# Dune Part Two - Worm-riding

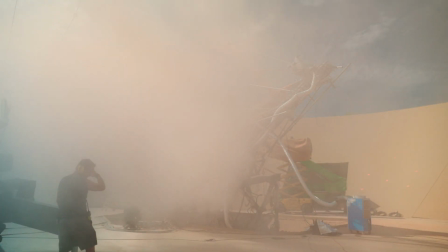4:10 The same color that matched the sand in UAE and in Jordan. And this is what created the feeling of the sandworm crashing through a dune.
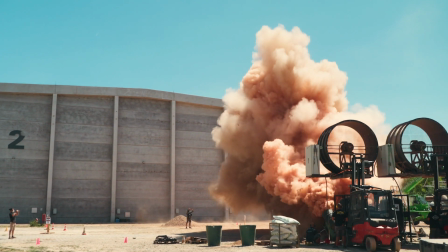4:18 It was very spectacular. you could see it from miles around.
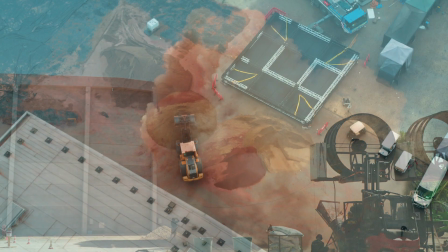4:22 And there's one day when one of my special effects colleagues came to me and he said, Welcome to the One Ton Club.
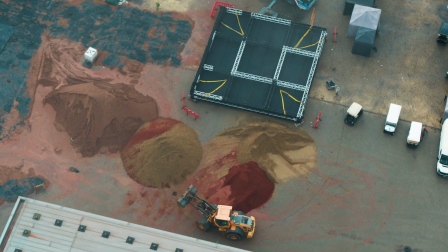4:28 We've just crossed the mark of one ton of dust on the film in one day.
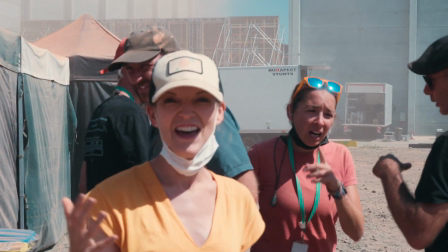4:33 Whoo! That was amazing!
To an outsider, to somebody not familiar with the source material nor the first movie, it would sound like we were people in Hollywood that all lost our minds.
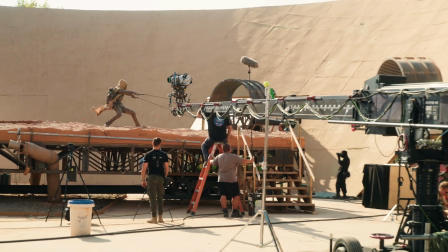4:46 All actors who do sandworm writing on the film went to the Denis Villeneuve sandworm writing school,
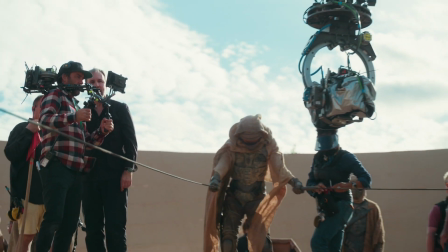4:52 because no one was in better position to teach sandworm writing than he was, because he grew up with the books,
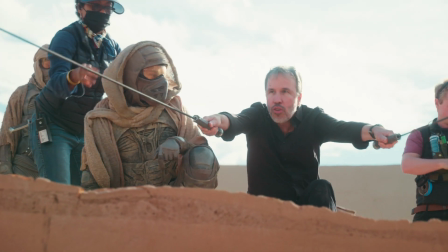4:58 and therefore he would demonstrate how to write a sandworm holding the maker hooks, which have lines that are used as reins, and the hands had to be just right.
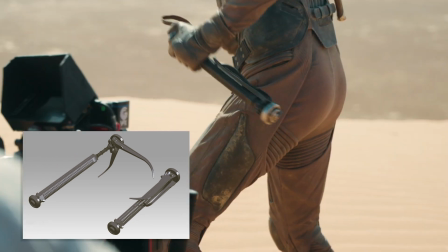5:08 We developed some maker hooks that basically you would extend the maker hooks, you could climb onto the worm.
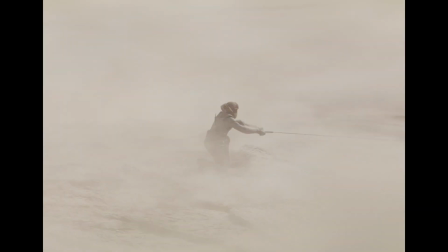5:15 Once you've stabilized yourself on the worm, you can shoot the end of the maker hook out that's on a line 20, 30 feet.
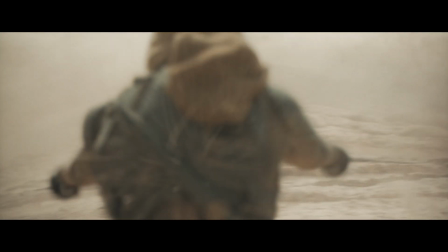5:21 They hook under one of the flaps of the worm, and as they pull the worm, it's sensitive to that movement, and then those become your reins.
Cut.
The only thing I ask the need an F when we finish the first one is, like, if there's a second one, I need to write it somewhere.
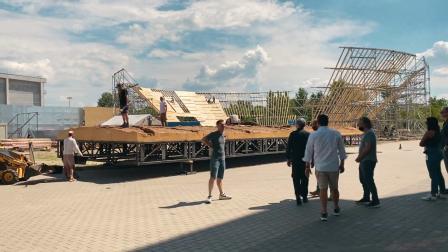5:41 And it happened. They built this platform that was covered in this worm skin. I don't really know how to explain the texture of it, but it was kind of squishy.
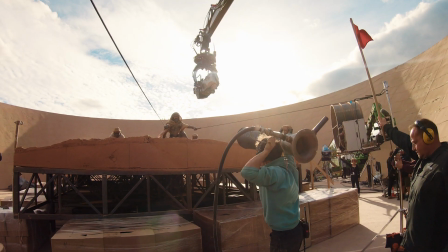5:54 You'd get on there, like, I was not expecting that, personally. There was tons of fans and sand and dusts, and it was very loud.
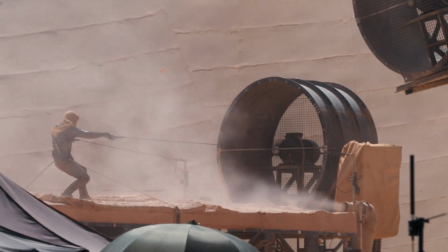6:03 It's like, you know? It's easy for us. I just stand there, you know?
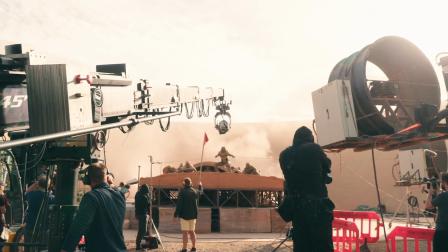6:08 But it looks really cool.
Cut. Cover, thank you.
I try, again, to shoot as much as possible,
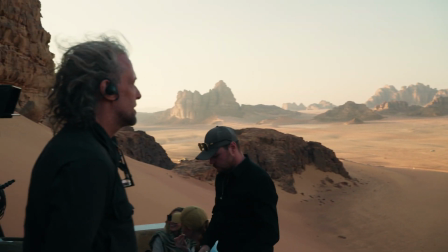6:19 but it will be absolutely unfair not to talk about the massive input of Paul Lambert.
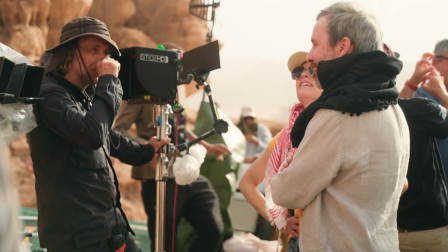6:25 Paul is a magician. I don't think I could ever do a movie without Paul.
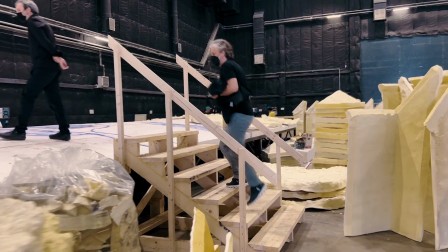6:32 Working with Denis, he's very conscious of what works in VFX and what doesn't, which is why it's always a joy to work with him.
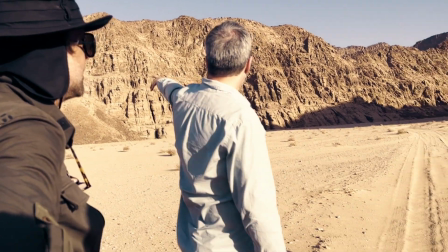6:41 We were always going to try to do a practical approach to everything and try to make visual effects something which we had to rather than drive.
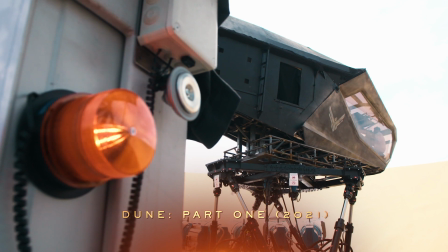6:49 On June 1, we would have the ornithopter inside what we called at the time a dog collar,
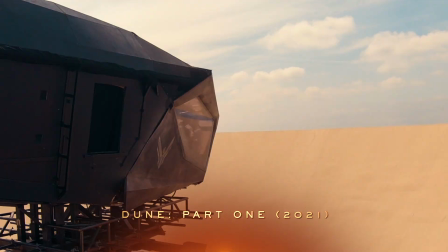6:53 which was covered in sand collar, and the idea that on a sunny day we would have that light bounce into the ornithopter.
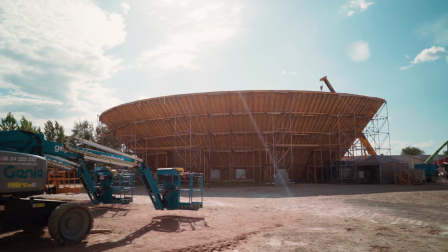6:59 So we took that same idea, but we made it much bigger, called it a coliseum, and we had the gimbal inside that.
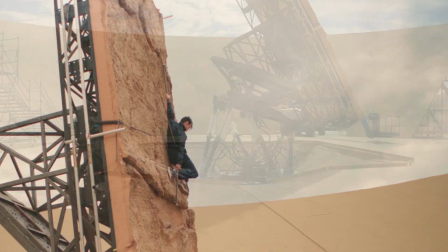7:05 Three, two, one, go.
One of the rules of June is that if you're going to have a shot which has been influenced by the sun, it's going to be shot in the sun.
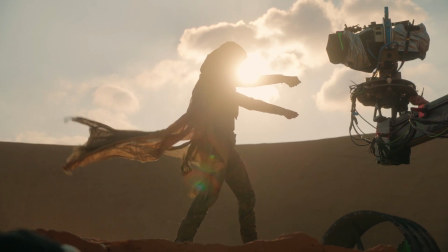7:13 We're not going to try to replicate the sun inside of a studio. You'll never get that intensity. We shot that particular part in Budapest, and then, like, we added the aerial photography, which we shot out in the desert around him.
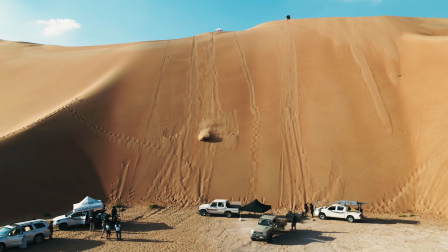7:27 But just to get that interactive light on Timothy, we had to do it in that particular way and only shoot it on a sunny day.
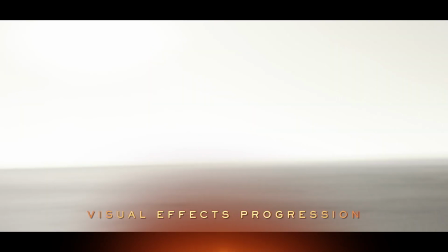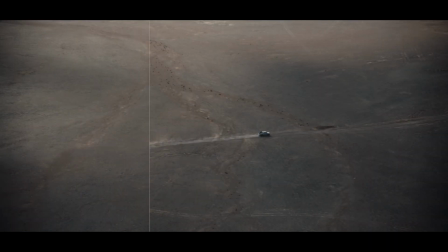7:41 The scope and scale of Arrakis and the world that Denis is building is so large that we need the visual effects to reflect that.
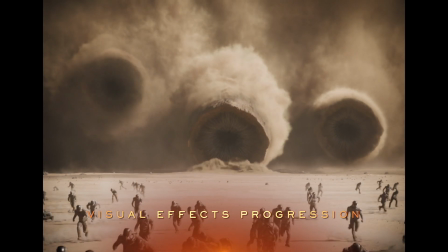7:49 And in the case of sandworm writing,
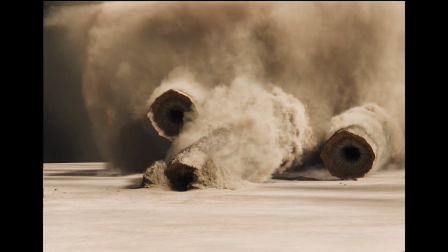7:51 the worms are so big that we wouldn't have been able to build it because it's just bigger than the materials available to us.
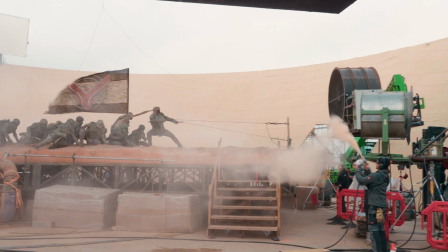8:01 These were hydraulically driven worm surfaces that actors could stand on and pretend to be writing on.
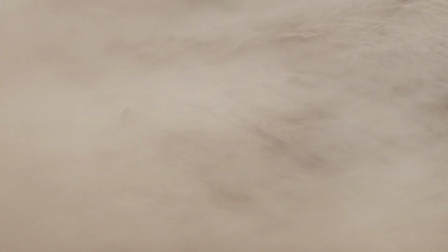8:07 We had to seamlessly integrate those with the extended CG worm body.